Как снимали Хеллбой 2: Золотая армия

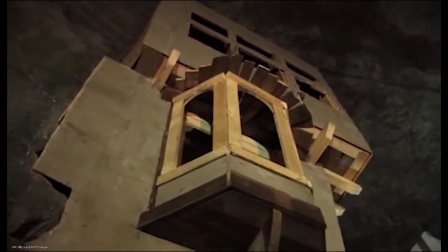(86:56)
And within that space, we are building all of these buildings. It was the most idiosyncratic, strange, twisted, weird.
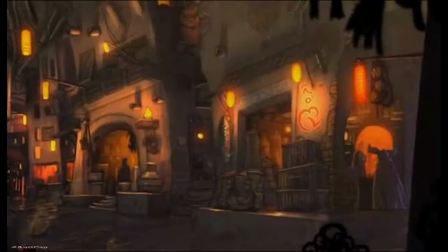(87:06)
And it was all basically like a market, like you'd find in Morocco.
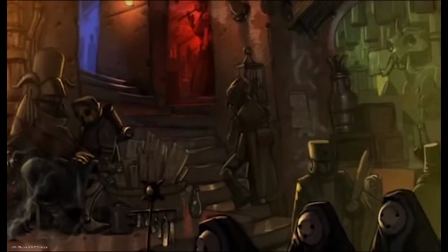(87:10)
The Troll Market is very heavily Moroccan/Indian influenced,
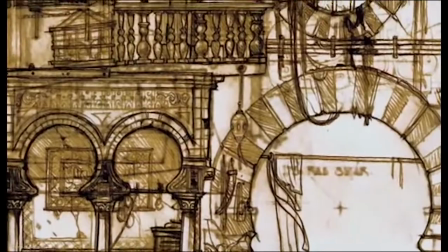(87:15)
where there's lots of curves in the architecture, lots of sweeps and rounds and zeros.
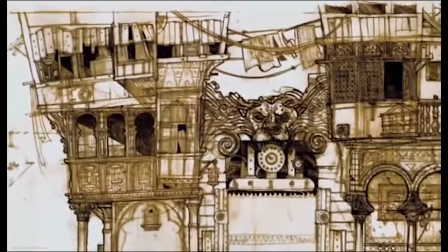(87:20)
It's highlighting a different space for the viewer, above and below. Whereas the human world is full of straight lines.
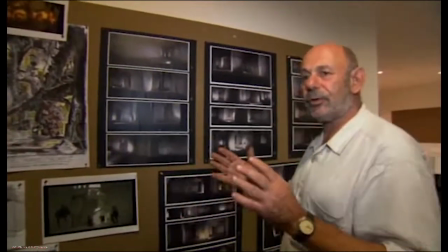(87:26)
If you look at the BPRD complex, there's straight lines on the floor. If you look at the auction house, there's straight lines, design lines on the floor.
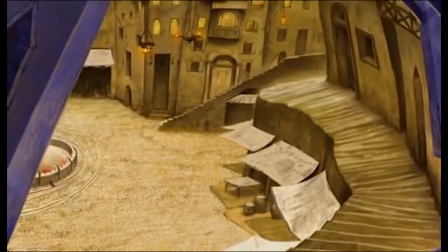(87:33)
Whereas in the troll area and the below ground world, it's all full of curves and so forth.
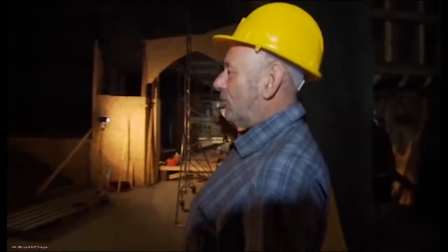(87:39)
One of the tricks of the trade is to try and generate more space without spending too much money.
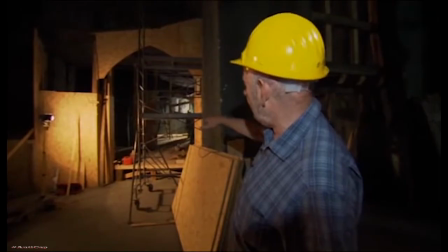(87:45)
And this is quite a good example of it. We're building a forced perspective corridor of buildings.
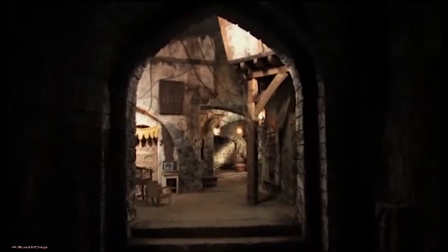(87:51)
In the foreground, full-size people. In the background, smaller people. And in the further background, even smaller people.
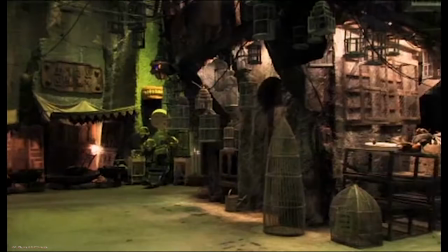(87:57)
And that gives you the idea of travelling back much, much further. In a space such as this, the big question is, how do you light it?
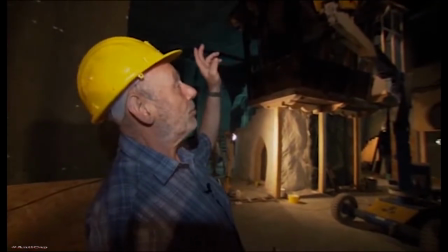(88:06)
It's hard to light from the top. It can be done, but how do you get up to adjust the lamps, on the day of shooting and so on and so on.
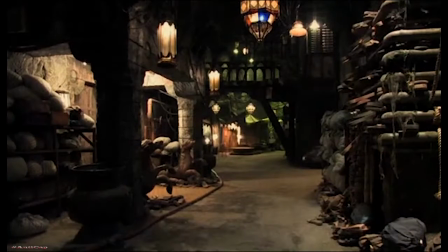(88:14)
So there's much talk about side lighting and lighting from within in the buildings. The color of the market was so uniform.
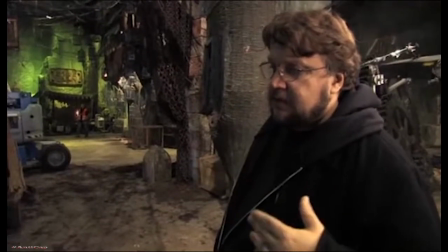(88:21)
From the earliest concept design, we knew that the depth was going to be created by steam and color lights.
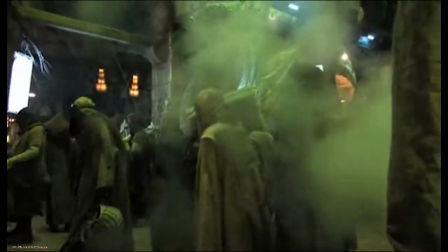(88:29)
Because otherwise you get no sense of perspective. If you lit it all the same color, it would really model into a single plane.
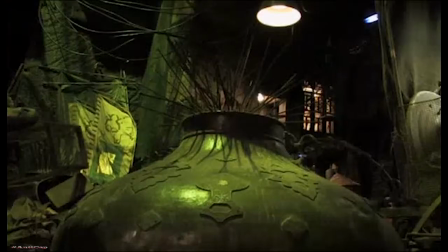(88:37)
Every little nook and cranny was full of props and set dressings that were so realistic.
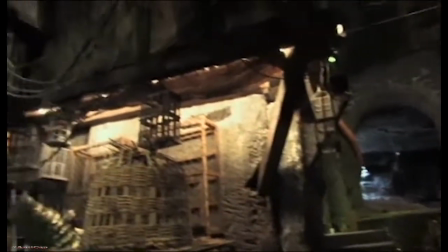(88:45)
The idea with all the coops is that they eat animals.
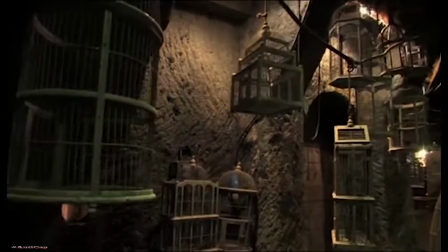(88:49)
They eat obviously cats and chickens and wild type of birds, but they hate canaries.
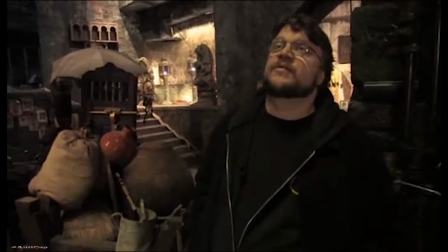(88:55)
Some of the cages could be of canaries that have been eaten.
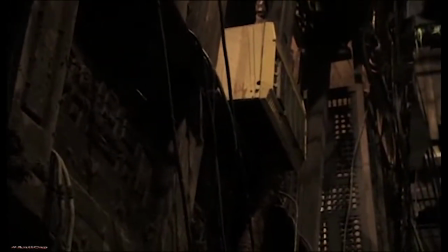(88:59)
From the moment of the conceptual drawings, we knew that we wanted air conditioner units peppering the old
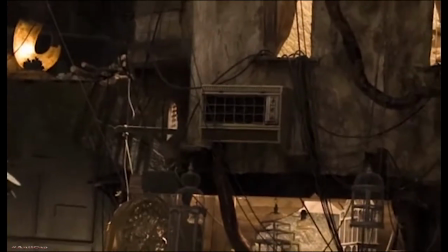(89:07)
European facades, because I think it was a really nice contrast to have modern AC units. With the art department's work and the set dressing, and it looks incredible, it really does.
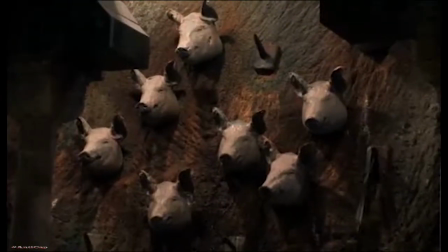(89:18)
It's such an exciting space, and it's just madness everywhere.
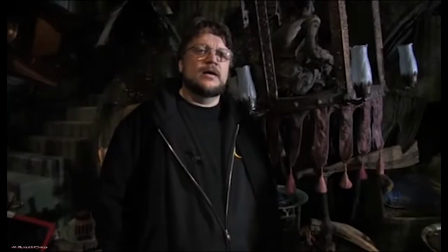(89:21)
When we submitted the screenplay originally to the MPAA, we were calling these the opium or tobacco then.
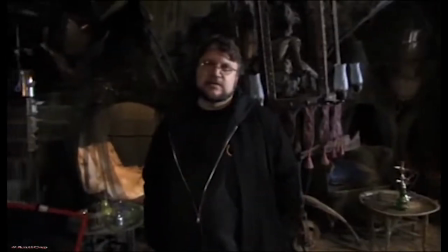(89:30)
But then they came back and they said, well, that notion is R, is not a PG-13.
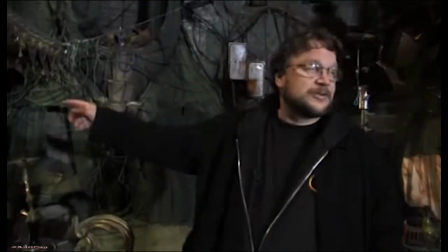(89:35)
So the idea I came up with is that there's a barber shop next to it and they're smoking human hair.
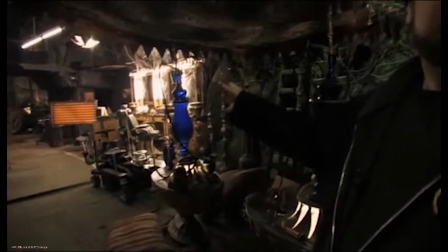(89:42)
So, people are here, they cut the hair over there, troll or human, and they bring it to pipes to be smoked.
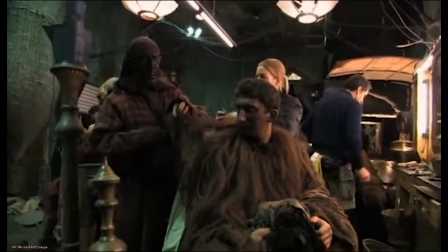(89:50)
So people are smoking hair.